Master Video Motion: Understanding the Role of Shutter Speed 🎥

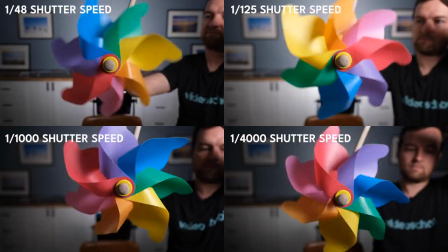In this video, we're going to dive into how shutter speed affects how your video looks, specifically how motion is captured and it is played back and is viewed. So the rule of thumb is that you should always try to double the frame rate and that's going to be your shutter speed. So for example, if you're shooting at 24 frames per second, you should shoot at 1 over 48. If you're shooting 29.97 frames per second or 30 frames per second, you should set your shutter speed to 1 over 60. And the reason is because how the video is captured at those shutter speeds and at those frame rates will look sort of natural, similar to how you see it with your human eye. The motion blur that is captured is a naturalistic motion blur. And so right now I'm shooting at 24 frames per second or technically 23.98. I've got this nice little pinwheel next to me and we're shooting at 1.48 frames per second.
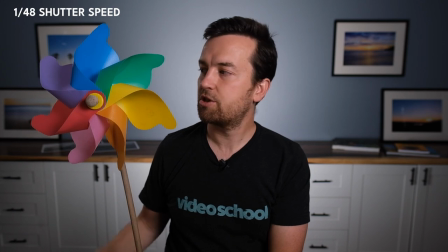So we're following the rule of thumb and as I spin this you should be able to see quite a bit of motion blur and that's natural.
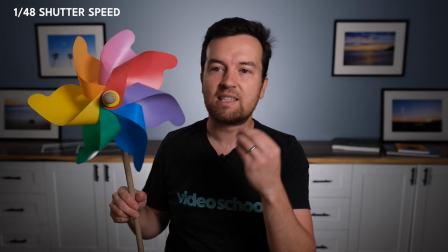If I'm just looking at this myself, I'm not seeing every single individual movement as it moves.
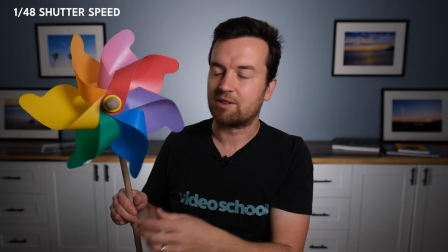micrometer, millimeter by micromillimeter, I don't know if that's a word, but I'm seeing motion blur with my eye.
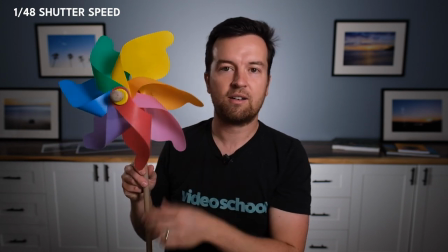And so if you are shooting at 148th shutter speed,
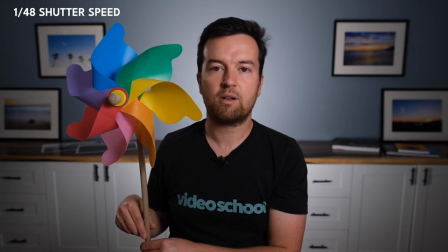you're going to get some natural motion blur as well. Similarly, another reason we shoot at those shutter speeds with those frame rates doubling is for the motion of our lips. So pay attention as I talk through this video as I change the shutter speed the lip sync or the way that you see and hear my my voice compared to my lips might look a little off when I crank up the shutter speed so I'm gonna pause the video and we're going to crank up our shutter speed and keep going up and up and up. Alright so now I'm shooting at 1 1 25th shutter speed I've had to adjust some of my other settings to compensate so right now I just changed the aperture and the ISO on my camera, I could also bring up my lights, but that's more about exposure. Now let's look at this again and see what it looks like.
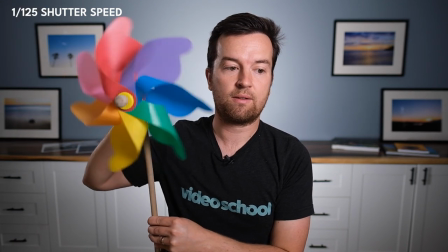So 1 125th and
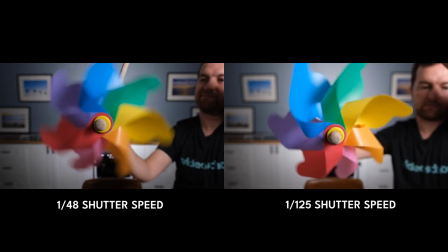I'll do a side-by-side comparison so you can see the motion of the 1 48th shutter speed versus 1 125th.
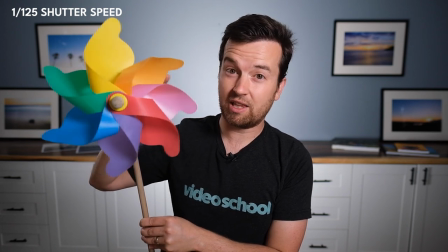You should probably see it a little bit clearer, there's not as much motion blur. All right. All right, so now I'm at 1,000th of a shutter speed.
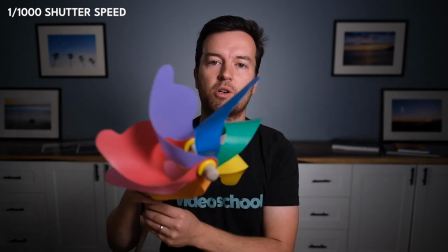This is something that you would rarely want to do if you were shooting video, but let's look at the motion again.
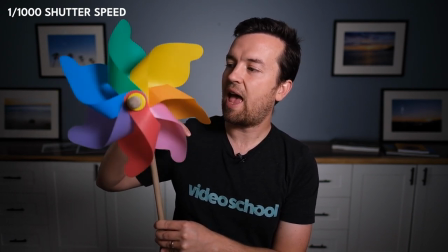So now you are capturing the motion and you are getting very little motion blur.
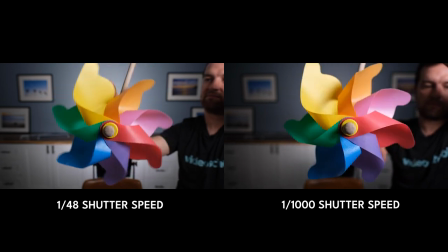And we'll do a side-by-side comparison again to see what this looks like compared to the other two.
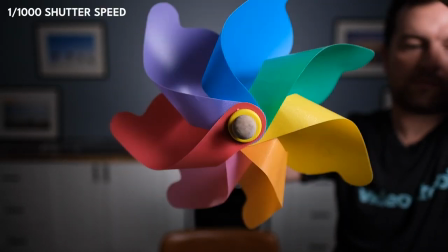All right, now I've cranked it up one last time to one four thousandth shutter speed. I've cranked up my light as bright as it could go. I boosted my ISO to 2000 and my aperture I've dropped down to 1.8.
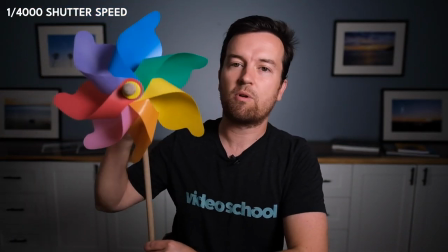So let's do one more test.
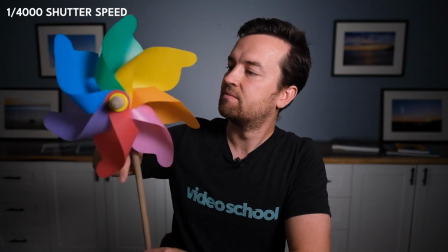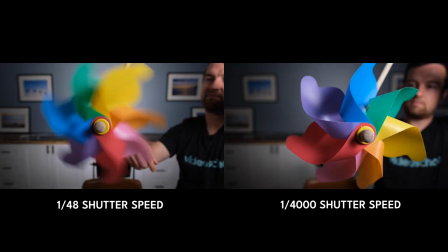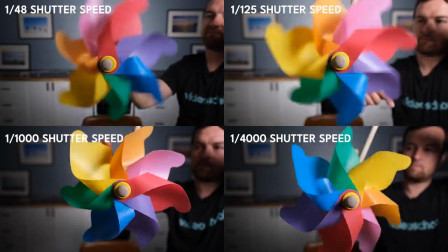So now you understand and can see the difference between shooting at different shutter speeds.